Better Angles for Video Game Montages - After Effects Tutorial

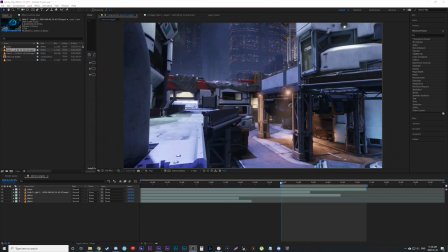8s
Hey guys this video is going to be some simple steps on how you can improve your angles on any montage. So I'm using Halo 5 or Halo as an example. A lot of people will get a shot like this where the camera is just dialing in one direction.
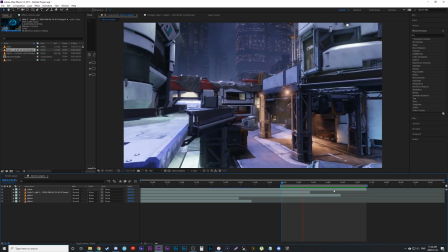19s
You can see it here. It's not a bad angle but it doesn't have a lot going on. So yeah there's not much going on. So the first step is to add parallax. So I have a video already talking about parallax and you can click the video here.
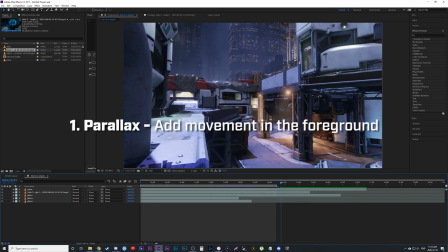32s
If not I'll just do a quick rundown. So basically I'm just going to take the same angle but I'm going to have something moving in front of the screen here.
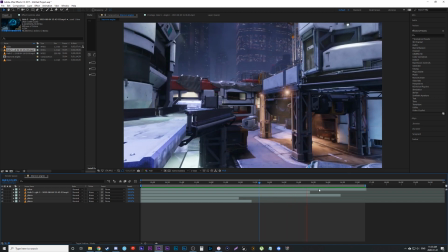41s
There already was parallax in that later when I showed you here because parallax is when things are moving independent of each other which
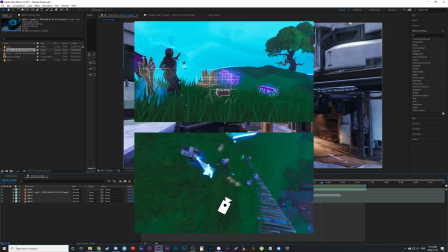48s
only happens when the camera is moving so if your camera is stationary and panning it won't happen but here you can see when I move here this foreground piece should
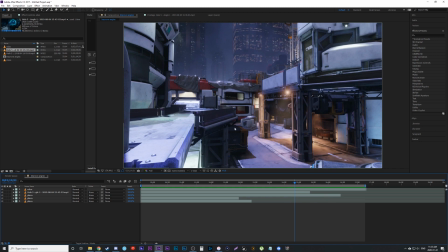56s
move faster than that background piece. You'll see it moves a further distance across the screen while this one will stick more around here.
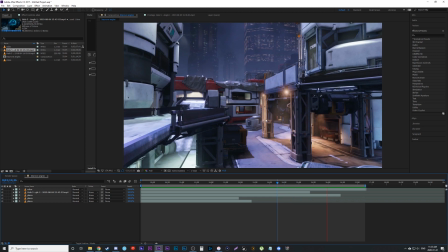62s
Just as an example you can see how much more moves.
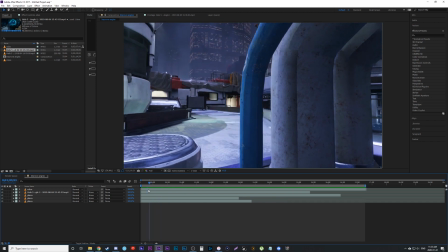65s
So what we want to play off that is but we want to add a foreground piece example again adding this foreground piece it makes it quite a bit faster
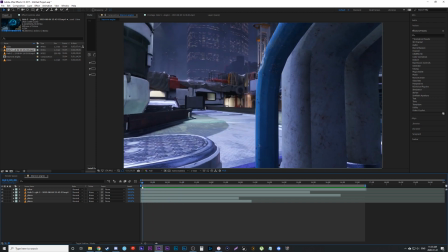73s
moving across the screen making it more dynamic and anything that's more dynamic is more interesting so example here same shot you may wouldn't want
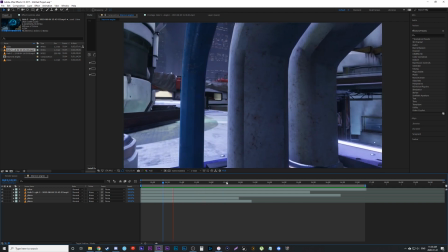81s
something as bulky because it kind of takes away from it but this is just an example here another way to make the shot more dynamics to control
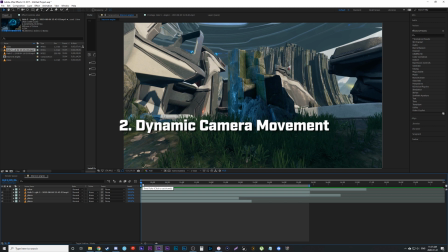88s
how the camera moves so it's not as linear so like an example here instead of just moving right to left kind of looking like the camera's on a track, this one the camera's gonna do like a circle rotation. So it's gonna move through the scene forward and sideways at the same time, making the shot again more dynamic and interesting.
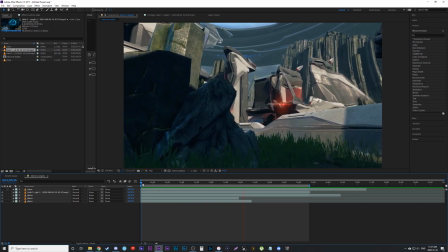105s
Example here, it kinda goes around the pylon or the pillar, which reveals the background.
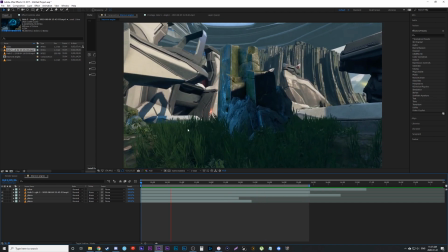110s
Parallax in the front, you're parallax in the back, but instead of just going beside it, we're going around it so the shot becomes instantly more interesting.
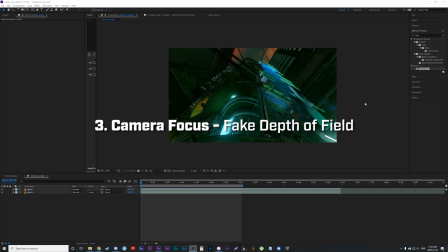119s
All right, the next step I like to take is to add a depth of field to the shot. So in-game cinematics, at least in Halo, have no depth of field, meaning everything is in focus. So what we want to do is fake the camera focus, adding a depth of field to this shot. So my goal for this one is going to be, we're going to focus on the background, and then the camera is going to change its focus from the background to foreground.
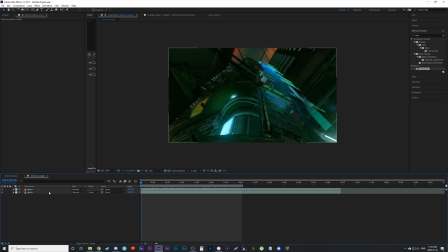139s
So we have an interesting shot here that has the camera already moving nicely. The first step is that I duplicate the layer and decide how many levels I want to it. I want mid-ground, foreground, and background. And for this one, I'm just going to do two so like a mid-ground background what I do then as you can see is I made a rough mask on
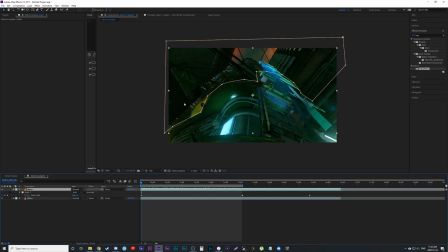156s
what I think should be the background so it's all of these chunks here now it's a very terrible mask for this example as you can see it moves not the way it should but I just want to show you how easy this is to do so the regular shot just looks like this
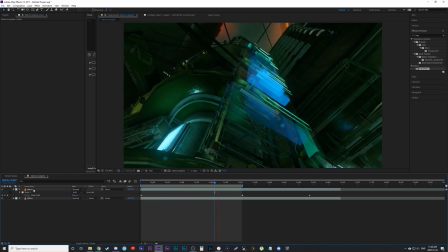170s
but once I've masked out my background here and masked out the background so in my mask I went to a feathering of 115
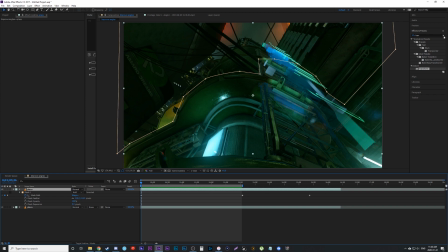178s
just because I don't want a hard line between background and foreground and then I'm gonna look up camera lens blur in the effects and put it onto both clips now on both clips I'm gonna click on repeating repeat edge pixels that's very important for both of these you see it automatically does a
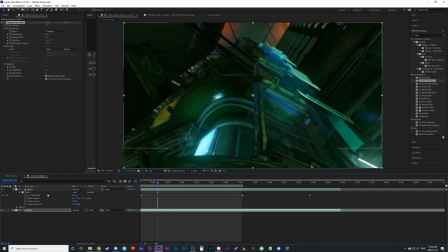194s
five but let's go part way in and let's click on the background one and put it to zero because we want our focus to be on the background and add a keyframe right here we're gonna do the same with the foreground so the foreground i want more out of focus so i'm gonna
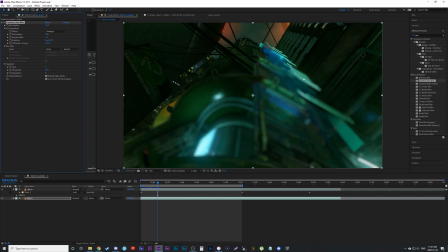208s
do like a 15 here so it looks like the foreground is out of focus there while the background's in focus it looks like the camera is looking up there and then what i'm gonna do is a rack focus which i've already done tutorial on in more detail about how do you have to
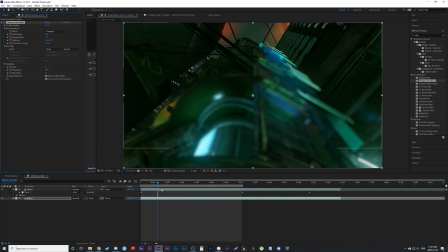221s
feel here you can click on it or click on the link in description but as a quick rundown all i'm going to do is bring up both of my key bindings on these so i have my blur key bindings both here where one's at 15 which is the foreground piece and one's at
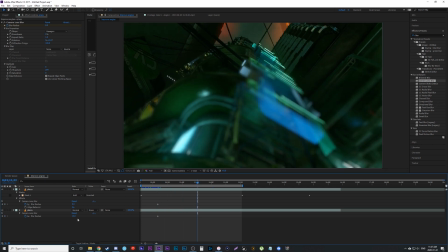236s
0 which is the background piece. Then I'm going to go a little ways in and I'm going to reverse it where I'm going to have now my foreground in focus so I put that to 0 and my background to say a little stronger than before so we'll go 20. And it'll look like now that the foreground piece is in focus and the background is out of focus and we had the camera ramp to that. So let me load it just to show you what it looks like.